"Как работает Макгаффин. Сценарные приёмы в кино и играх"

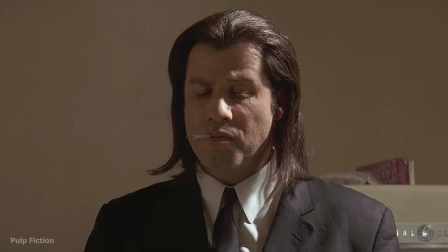знаете что в этом кейсе конечно же нет и вам никто
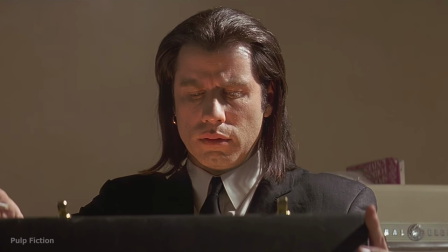никогда не расскажет даже сам тарантино не знает что внутри впрочем это и не важно
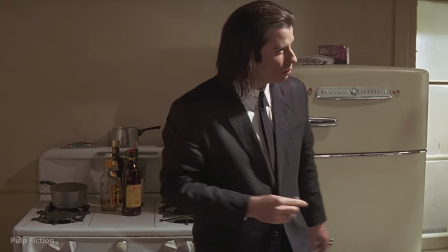пусть даже вы ничего не знаете о содержании кейса вы понимаете что он заставляет всех персонажей
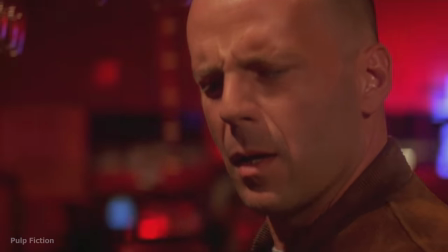действовать это называется макгафин привет с вами игорь максимов и в этом выпуске
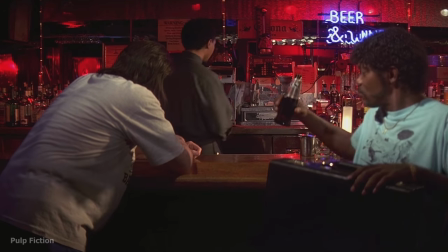я расскажу как применяют макгафин а для информативности попросил комментарии у сценариста и продюсера Николая Куликова,
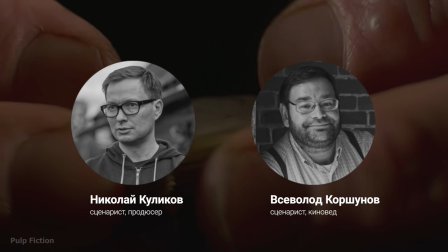а также сценариста и киноведа Всеволода Коршунова. Что ж, поехали!
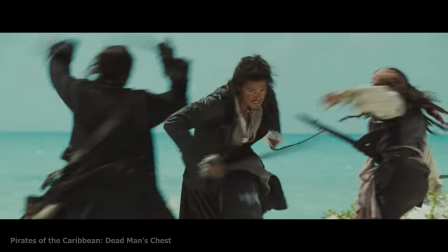МакГаффин – это артефакт, которым стремятся завладеть персонажи истории. Это источник конфликта между ними.
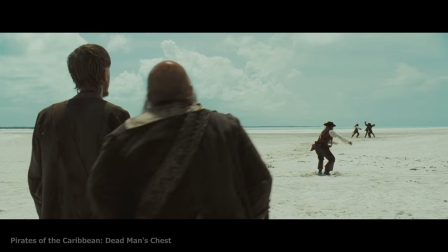А вот для зрителей МакГаффин может и не иметь никакого значения.
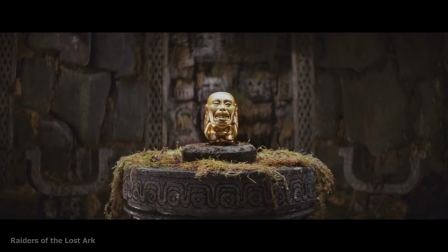МакГаффин часто встречается в приключенческом, шпионском или в супергеройском кино.
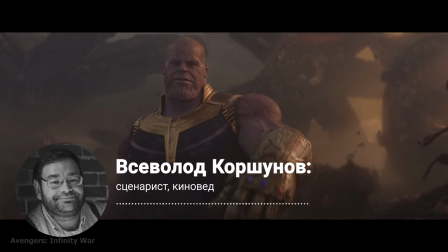Это драматургический инструмент, и сам по себе он не хорош, не плох. Всё дело в том, как с ним работают авторы.
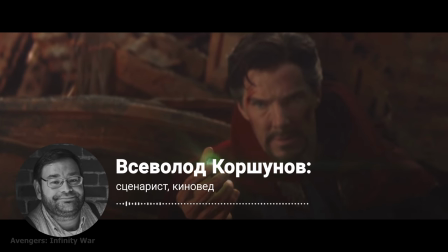Скажем, Камни Бесконечности в Финальных Мстителях используются довольно механически, они не вырастают в метафору и ключ к фильму,
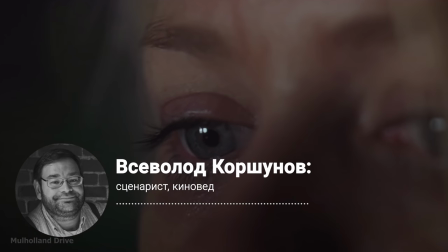как, например, знаменитый Синий Ключ, во всех смыслах, в Манхолон Драйв Линча.
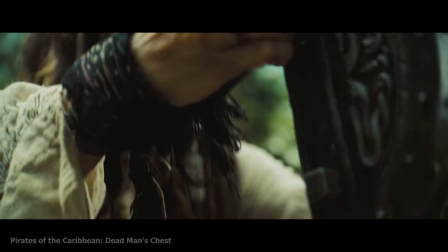Индиана Джонс стремится заполучить священный Граль, Джек Воробей Сундук Дэвид Джонса, а Лига Справедливости Таинственные Космические Кубы.
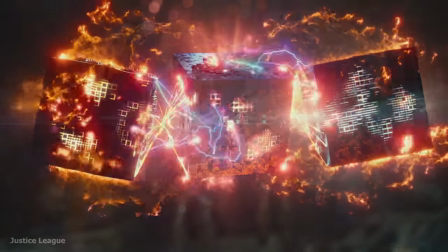Помимо неодушевлённого предмета, Магафин может быть событием или человеком.
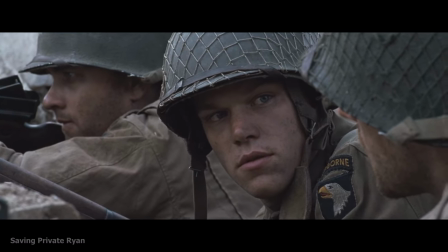Джон Коннор в Терминаторе 2, рядовой Райан в Спасти рядового Райана, или внезапно пропавший Даг в Мальчишнике в Вегасе.
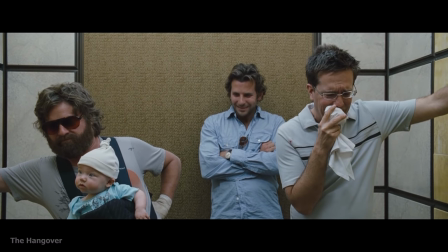К слову, последнего почти не было в фильме, но именно его пропажа двигала сюжет вперёд.
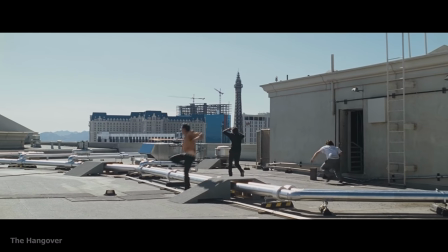Другими словами, Магафин может даже не участвовать в сюжете, но если его удалить, всё развалится.
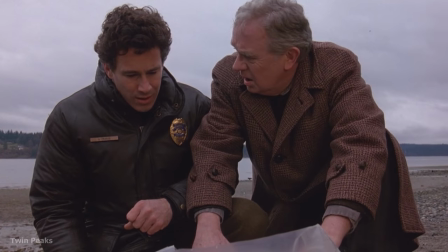Например, таинственное убийство Лоры Палмер запустило все события в Твин Пикс.
Я подъезжаю к городку Твин Пикс.
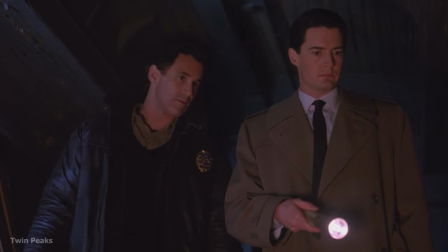Судя по всему, оно изначально было задумано Дэвидом Линчем как МакГаффин, и как потом признавался режиссёр, он вовсе не собирался раскрывать личность убийцы.
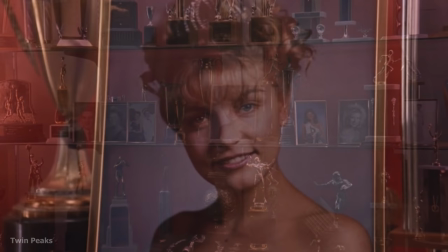Правда, ситуация с производством сериала сложилась не в его пользу.
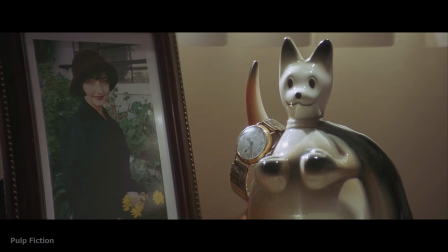Но всё-таки в большинстве случаев МакГаффин не абстракция, вроде победы героя над соперником или любви прекрасной девушки.
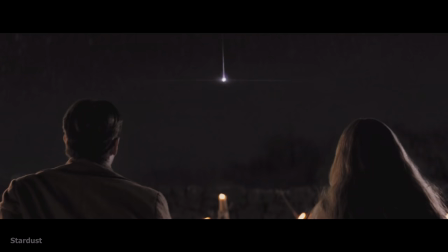Куда чаще это нечто вещественное. В начале картины «Звёздная пыль» по роману Нила Геймана.
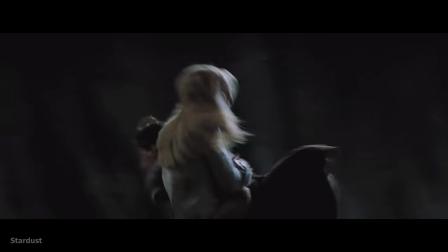Главный герой отправляется на поиски упавшей звезды, чтобы доказать свою любовь и добиться расположения здешней красавицы.
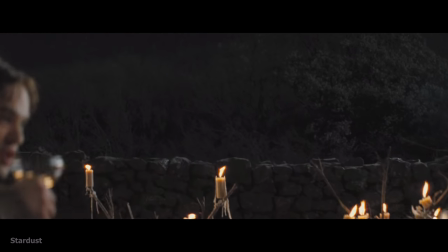Это событие запускает сюжет. Но МакГаффин здесь совсем не любовь или расположение девушки, а именно упавшая звезда,
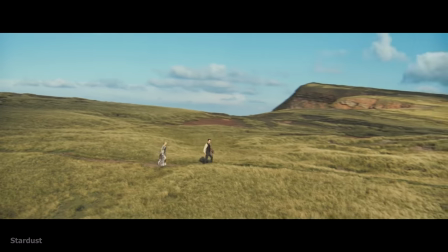за которой отправляется не только главный герой, но и другие ключевые персонажи фильма.
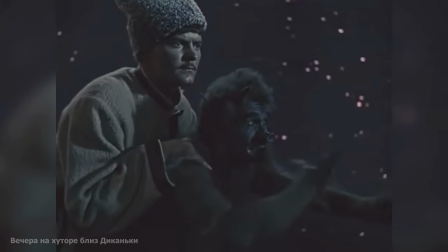А вот любовь здесь мотивирует героя, как и в произведении Николая Гоголя «Вечера на хуторе близ диканьки», где кузнец Вакула привез свои возлюбленные черевички.
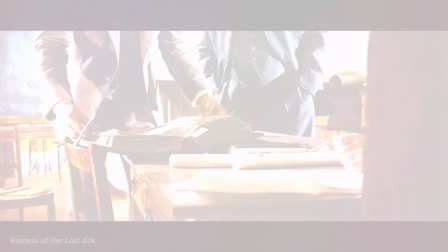Но Гоголь далеко не первый, кто применил в своем произведении МакГаффин. Прием использовали еще в средневековой литературе и греческом эпосе.
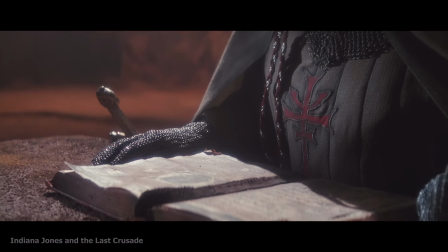Мифы, легенды и сказки довольно часто опираются на МакГаффин. Например, легенда о Геракле или короле Артуре.
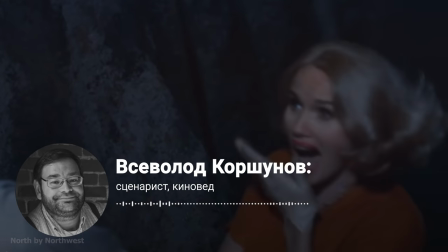Я вижу два всплеска интереса к этому инструменту. Середина века с нуаром, криминальными историями и детективной манией.
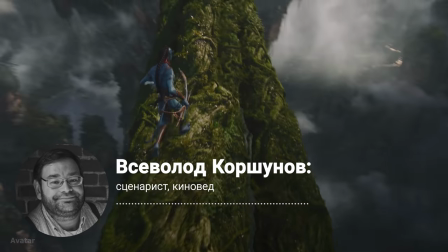И конец века, когда Голливуд занялся блокбастерами, основанными на концепции Мономиха Джозефа Кэмпбелла.
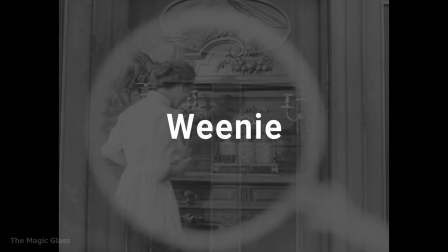В эпоху немого кино прием называли словом «Винни», которое невозможно вразумительно перевести, но самое ближайшее значение на русском языке – «штука». Впервые же сам термин ввел и популяризировал Альфред Хичкок в далеком 1935 году с выходом своего фильма «39 шагов».
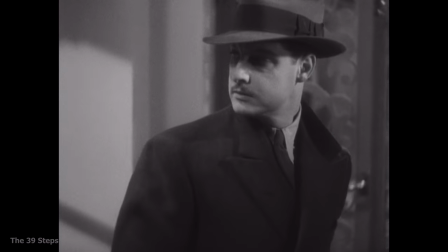Как утверждал режиссер, слово «МакГаффин» он якобы позаимствовал из одного анекдота про двух пассажиров поезда. Один пассажир, сидя напротив другого, спрашивает, «Что это за пакет там над вашей головой?» Другой ему отвечает «О, это МакГаффин!» Тот спрашивает «А что такое МакГаффин?» «Это аппарат для ловли львов в горах Шотландии». «Но ведь в шотландских горах нет львов». «Ну, значит, это не МакГаффин».
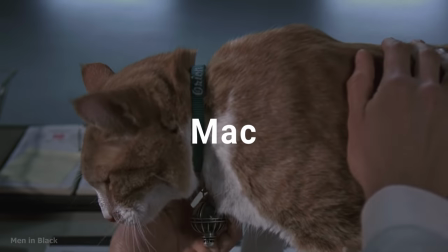Но почему именно это слово? «Мак» — это, вероятнее всего, традиционная часть шотландской фамилии.